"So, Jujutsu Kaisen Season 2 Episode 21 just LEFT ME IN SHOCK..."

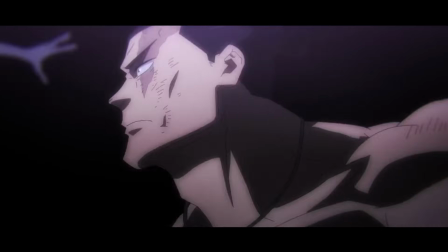0s
This show really is something else.
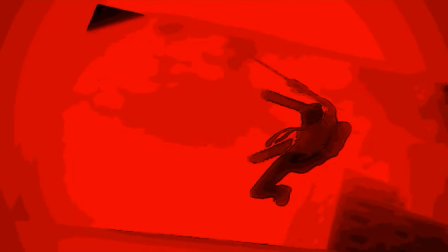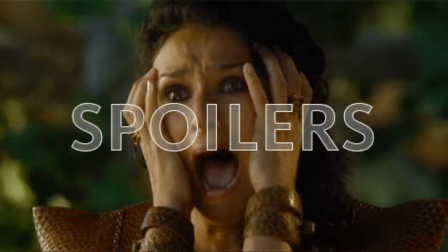8s
Yo, what's good, it's the Bored Dude Reviews, and heavy spoilers for JJK Season 2, Episode 21, you have been warned.
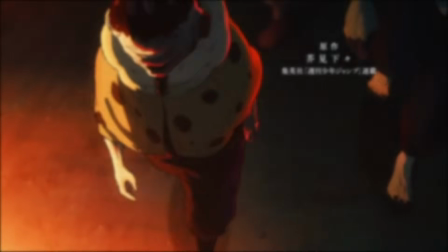14s
So it's been some time since I last talked about JJK, and I spent the entire day just catching up on all the episodes I missed out,
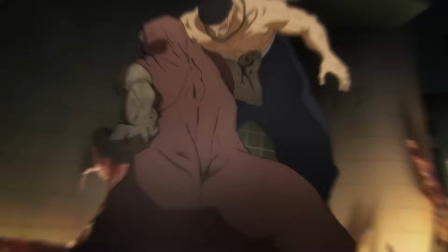21s
and I'll do a separate video talking about those episodes, but I think it's for the best to talk about the recent episode as a separate vid.
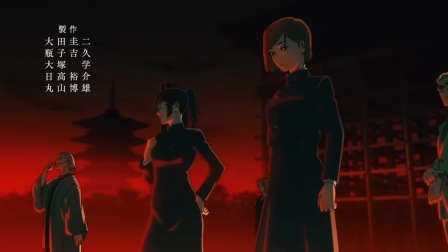29s
But I have to say this, off the bat, JJK is a once-in-a-lifetime experience.
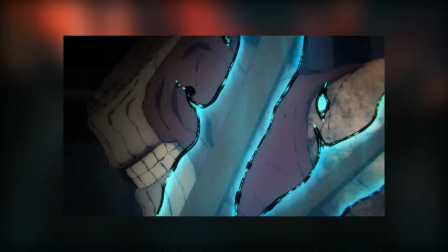34s
These episodes leading up to this latest episode have just been unbelievable, and it's just left me in shock, particularly this episode.
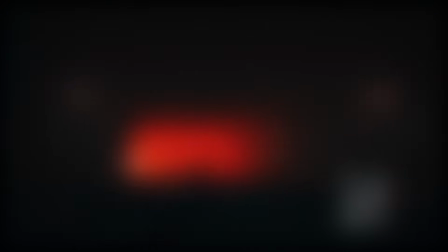42s
I might sound calm throughout the entire review as I am still processing what I just witnessed.
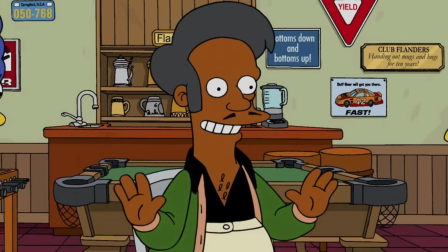48s
It's left me in a little bit of shock, but without further ado, let's get on with it. So I'm just going to talk about all the things I loved about this episode.
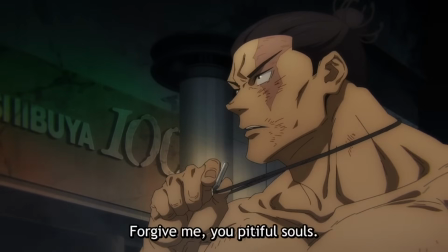55s
So earlier on in the episode, Todo kissed a locket around his neck, and I was wondering what that locket could be.
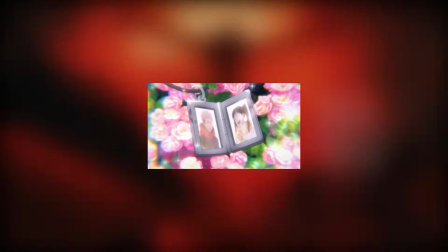62s
I knew it was going to be Takada, as that seems to be the one and only person he holds dear to his heart,
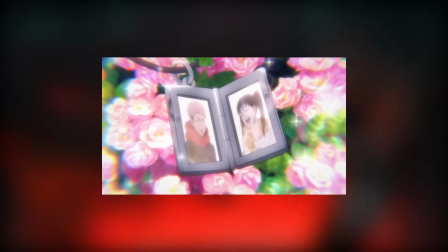68s
but to my surprise and amazement, Itadori Yuji was also in that locket,
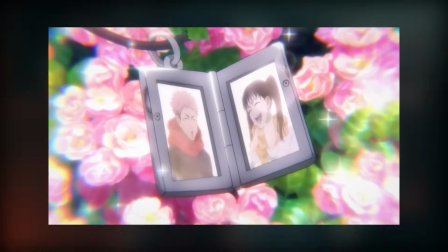73s
showing us how Todo really cares for this dude. Even though Itadori at first wasn't so keen on Todo, he gelled with him instantly back in Season 1.
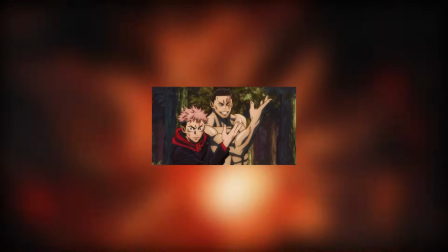82s
Itadori Yuji is the long-lost brother that he always wished for.
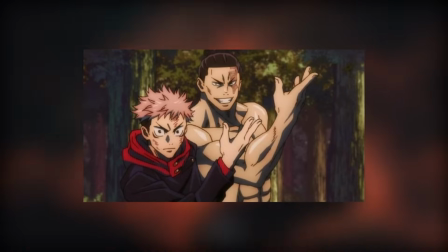85s
And back in Season 1, when Itadori Yuji gave him the answer he wanted, a brotherly bond was created like one we've never seen before,
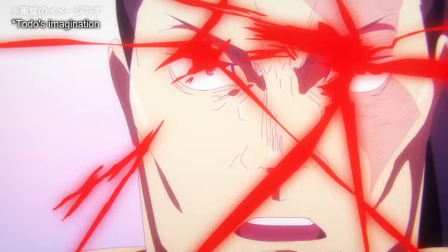93s
which leads to a sequence of Todo imagining Takada and himself fighting together to take down Mahito.
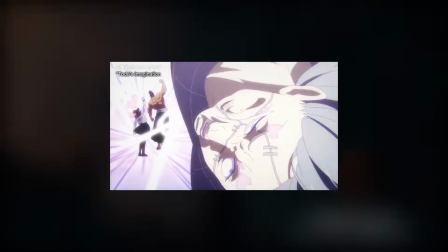99s
The whole thing is so spectacular and completely fits Todo's character,
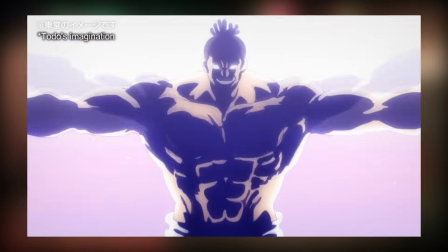104s
and I love the moments where he and Takada are about to shake hands and it cuts to him slapping Mahito, where Itadori switches places with him.
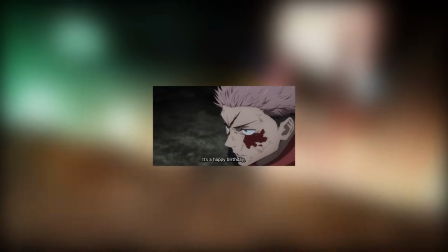112s
And I do like how Itadori doesn't falter throughout the entire battle, keeps a stern expression and is focused and confident,
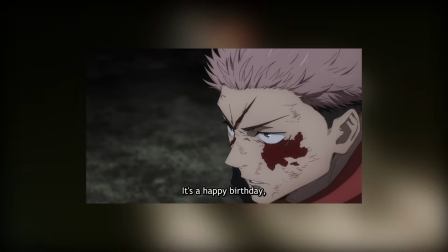120s
which is really nice to see considering what Sukuna did in the previous episodes and how defeated our boy Itadori felt.
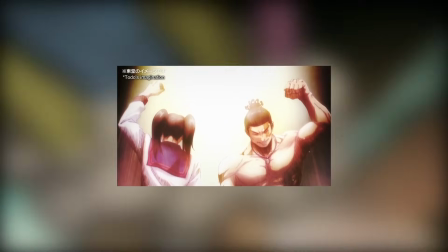127s
He felt like his life wasn't worth living anymore because of all the deaths, but Todo giving him that light of hope encouraged him to keep fighting for another day.
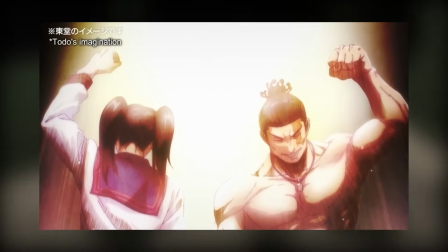136s
And I love how even though Itadori sees that Todo is really injured and he may not survive,
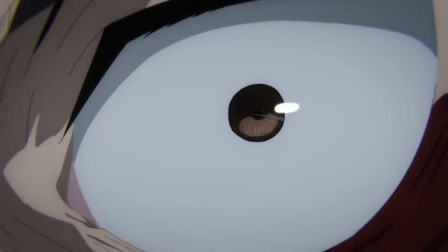141s
that isn't enough for him to stop the fight, keeps going, and you just love to see that confident Itadori Yuji.
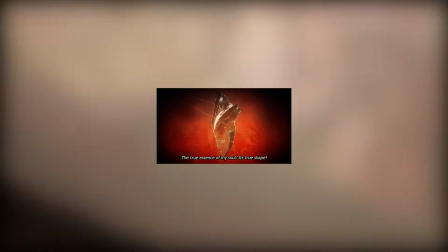148s
Mahito is able to find the true essence of his soul, which takes shape,
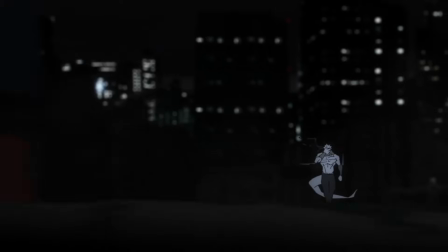152s
and he completely transforms into an instant spirit of distorted killing, and that name truly fits the image of his new form.
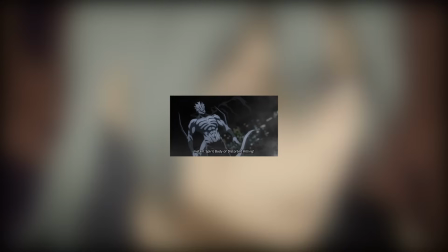160s
It's a walking nightmare in my opinion, considering all the pain and suffering Mahito has caused in the previous episodes.
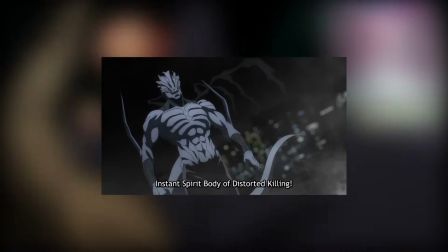166s
Yet at the same time, the design does have a coolness to it. Probably from the abs, it does remind me of an action figure, which fits Mahito's personality.
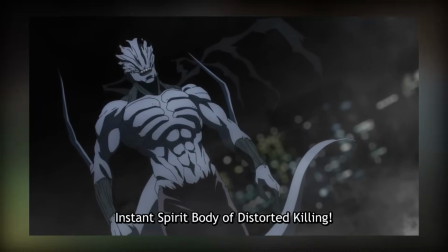176s
Despite his appearance, he does seem like a child on the inside. The episode has some wicked animation sequences.
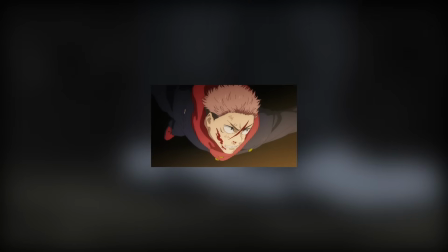183s
Despite what's going on behind the scenes at MAPPA, the animators were still able to deliver a really visually stunning episode.
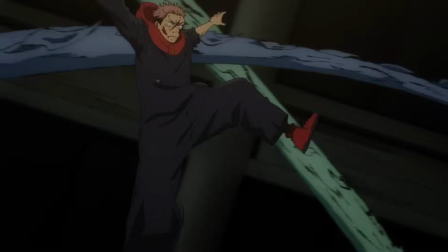190s
I love the scene of Itadori Tony Hawking down Mahito's idol
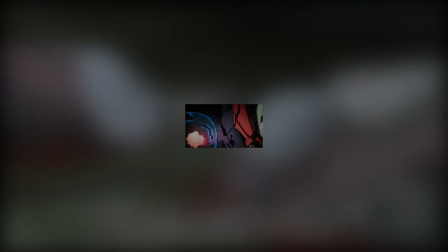195s
transfiguration worm-like spirits, and of course the main final clash between Mahito and Itadori.
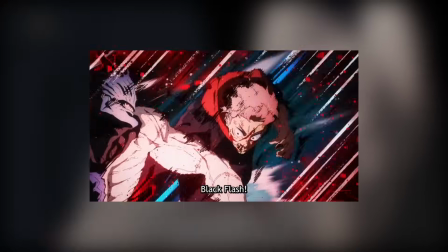201s
Those impact lines of Black Flash looked like it was ripped out of the manga, really slick.
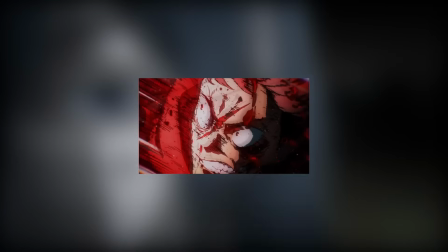205s
And Studio MAPPA, just like with AOT, are really notorious for creating wild facial expressions.
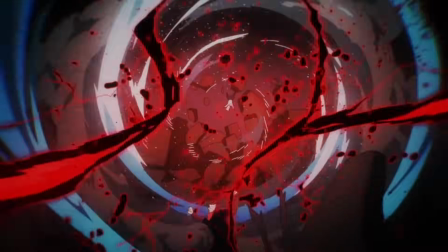212s
And after he defeats Mahito, our boy Itadori is in a state of darkness.
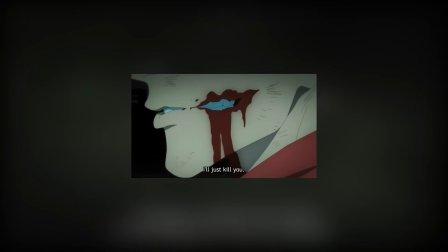217s
I like how we have a shot off the side of his cheek where Sukuna's mouth usually appears,
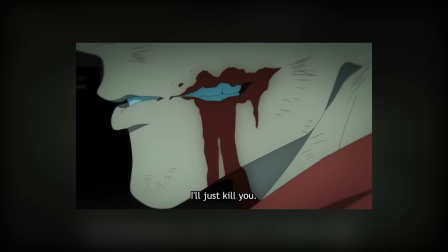222s
but this time it's just Itadori's normal mouth, which is a great indication of Itadori's mental state.
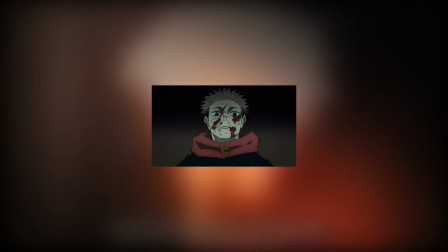227s
This boy is not a happy camper in this moment, telling Mahito that he will continue to take him down over and over again.
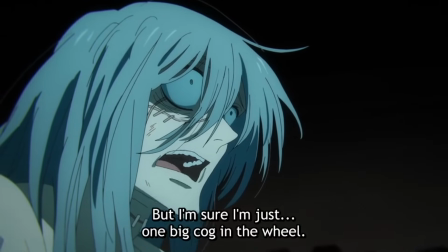233s
As he tells him this, Mahito is just looking at him in fear, and Itadori is quite scary in this moment.
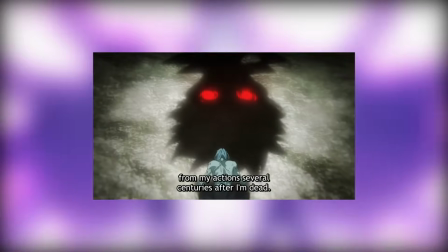238s
I thought Sukuna possessed him once again, but no, this is all Itadori.